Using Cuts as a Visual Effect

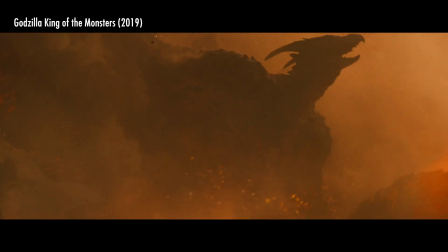(0:04)
I love visual effects, and I'm not one of those CGI is automatically bad people,
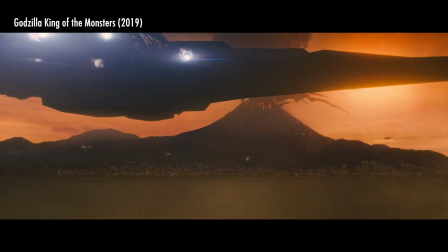(0:10)
but I also love just ingenuity and simple solutions, like using mirrors to make a set look bigger,
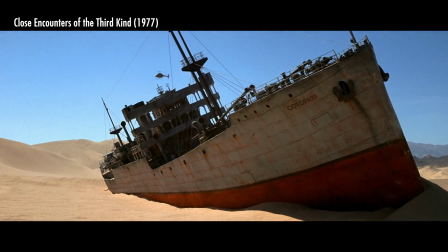(0:18)
or miniatures in forced perspective. But no effect is simpler and more old school than a good old fashioned cut.
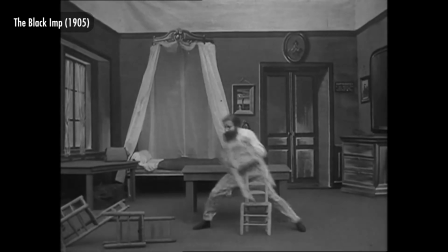(0:26)
Some of the earliest visual effects were just cuts, and even then it could be quite effective, and still is.
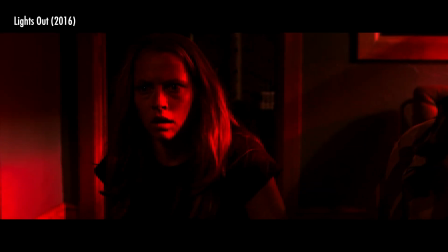(0:33)
I mean, I have a career thanks to cutting between things being there and not being there.
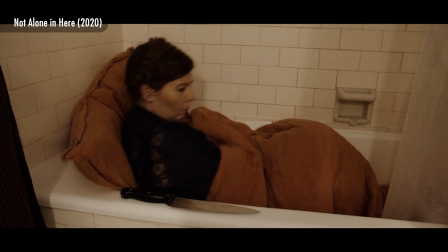(0:41)
A very common cutting effect is to cut during a whip pan.
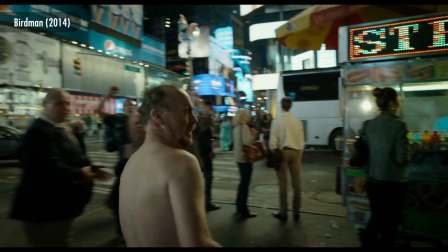(0:45)
Very easy to get right, and you see this all the time in films that hide cuts in order to look like it's all one continuous take.
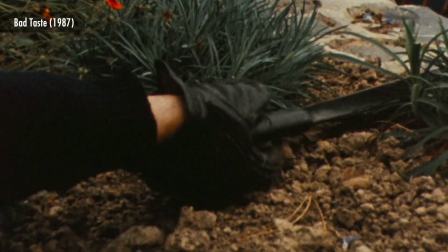(0:53)
But it can also be used to seamlessly switch out props.
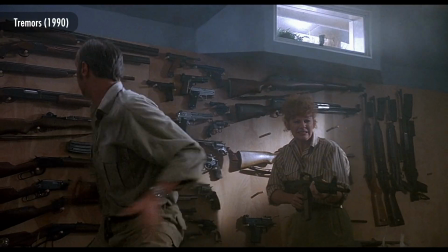(1:01)
Or to connect a full-scale set with a miniature.
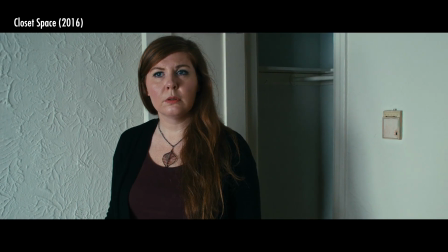(1:05)
Cutting during a whip pan is something that I do a lot, in shorts, as well as movies.
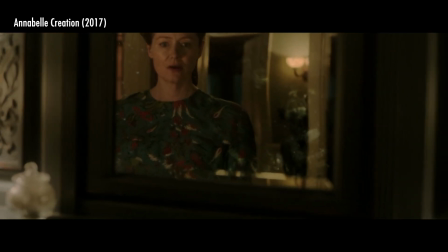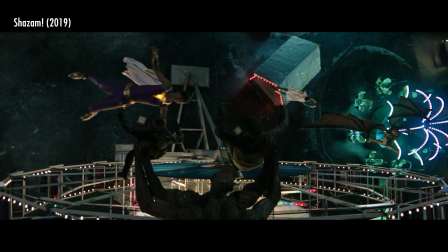(1:18)
Even in Shazam, where we had the resources to do fully CGI shots, there was still a place for it.
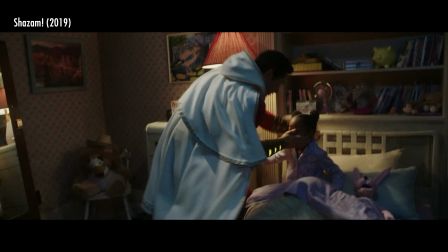(1:24)
When Shazam needed to super speed across a room, it's just 2 takes cut together with a little added blur on top.
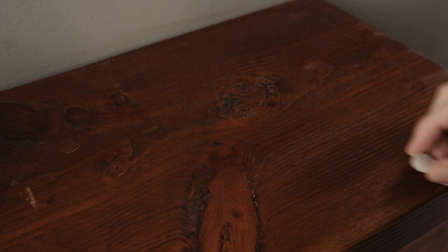(1:31)
But you can also cut in the middle of shots that don't have a quick whip pan.
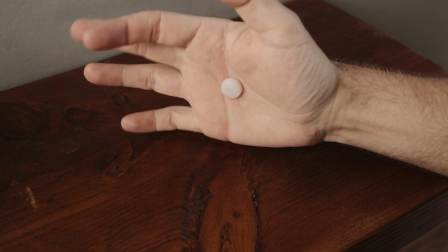(1:37)
This works best when you have a quick or explosive change happening,
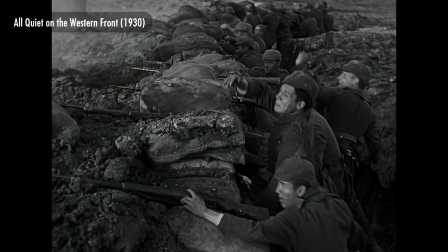(1:42)
like this literal explosion cutting from a soldier grabbing onto a fence to his severed hand still holding on.
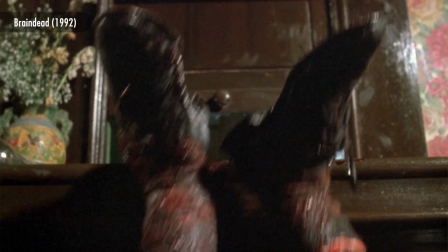(1:49)
A really great example of cutting on a sudden change can be found in the movie Brain Dead, also known as Dead Alive.
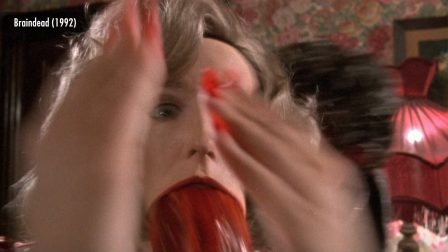(1:57)
It works so well because of how sudden it is. There's another moment in the film that isn't so sudden and doesn't work quite as well.
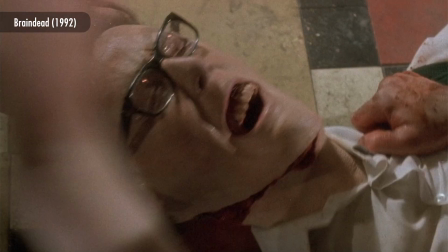(2:07)
You can see that they added a hand wiping across the frame to disguise the cut, but it's still noticeable.
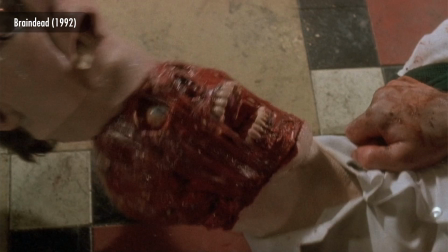(2:13)
If the skin was yanked off quickly, it might have been more seamless. Something that surprised me that it worked was this moment in Lights Out.
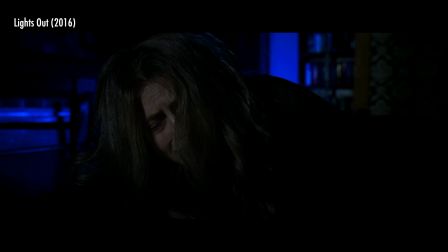(2:23)
We shot a stunt woman falling, and we shot Teresa pretending to land, but my intention was to cut away between those 2 shots.
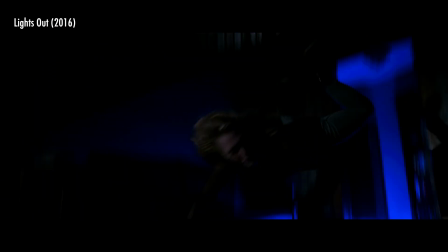(2:31)
The editor, though, put them right after one another, and even though the camera angles are quite different,
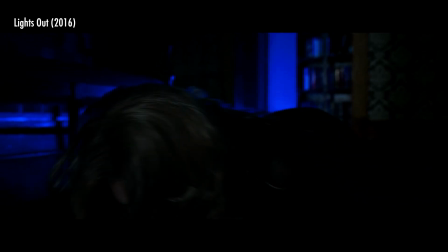(2:36)
it all feels like one moment because it happens pretty fast. I see people online often praising long,
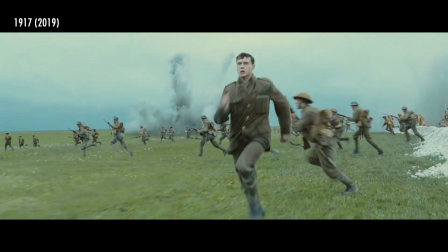(2:43)
intricate oneers and complaining when there are too many rapid cuts, and I don't always disagree.
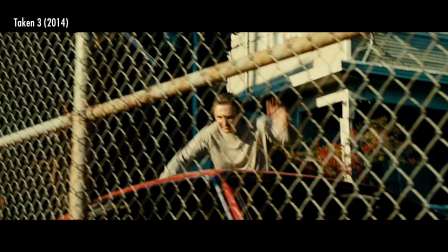(2:49)
Oneers can be awesome, and there is such a thing as too many cuts. But clever, quick cutting can be great.
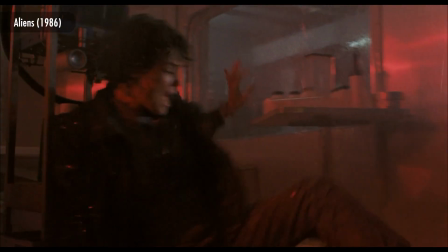(2:58)
One of my favorite examples is this Facehugger attack in Aliens.
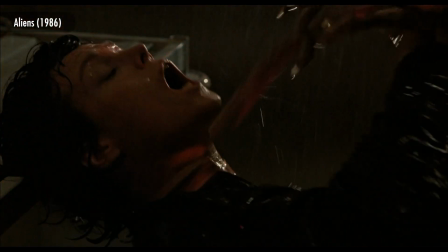(3:02)
It runs, it jumps up on a table, and then jumps to Ripley and wraps its tail around her throat.
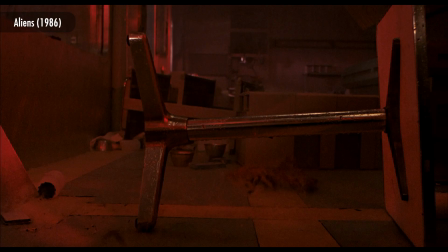(3:08)
The running part is a puppet with moving legs dragged along the floor. The jumping up on the table and jumping towards the camera is 2 separate shots.
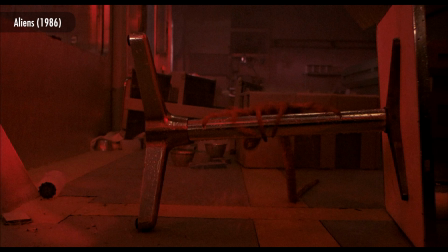(3:17)
For the first shot, they placed the Facehugger on the table and pulled it back onto the ground. They then played that shot in reverse, so it jumps up on the table. For the second part, they again placed the Facehugger on the table in the same spot, but this time they yanked it towards camera. So with the reverse shot and the forward shot, you get this.
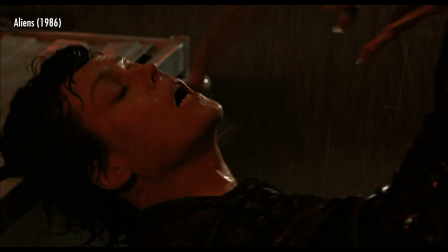(3:37)
If we look at the shot of the tail wrapping around the neck in slow motion, you can see that drops of water are going in reverse.
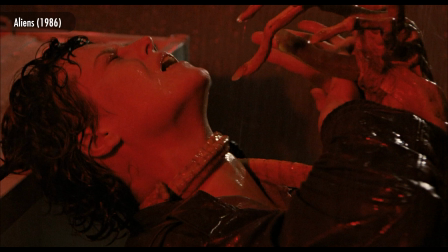(3:44)
The way they did it was to start out with the tail already around the neck. They then pull it off and reverse the shot.
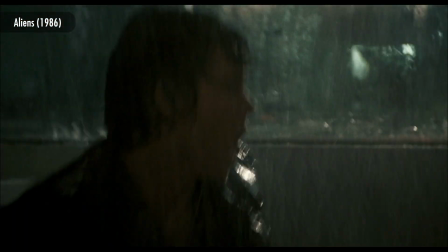(3:51)
Super simple technique, but with the quick editing, it works great.
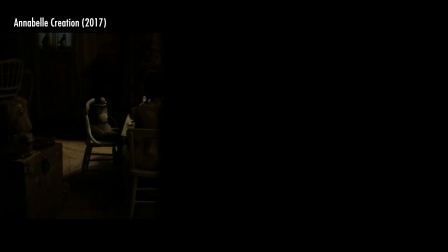(3:57)
A more gradual cutting effect is to change things as you cut between different angles.
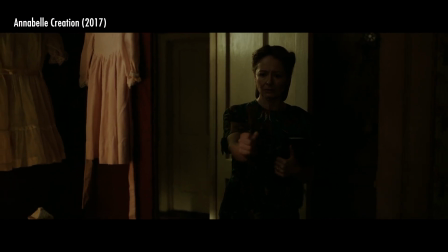(4:03)
In Annabelle Creation, the Mullins' daughter was supposed to transform from a little girl to a tall demon woman.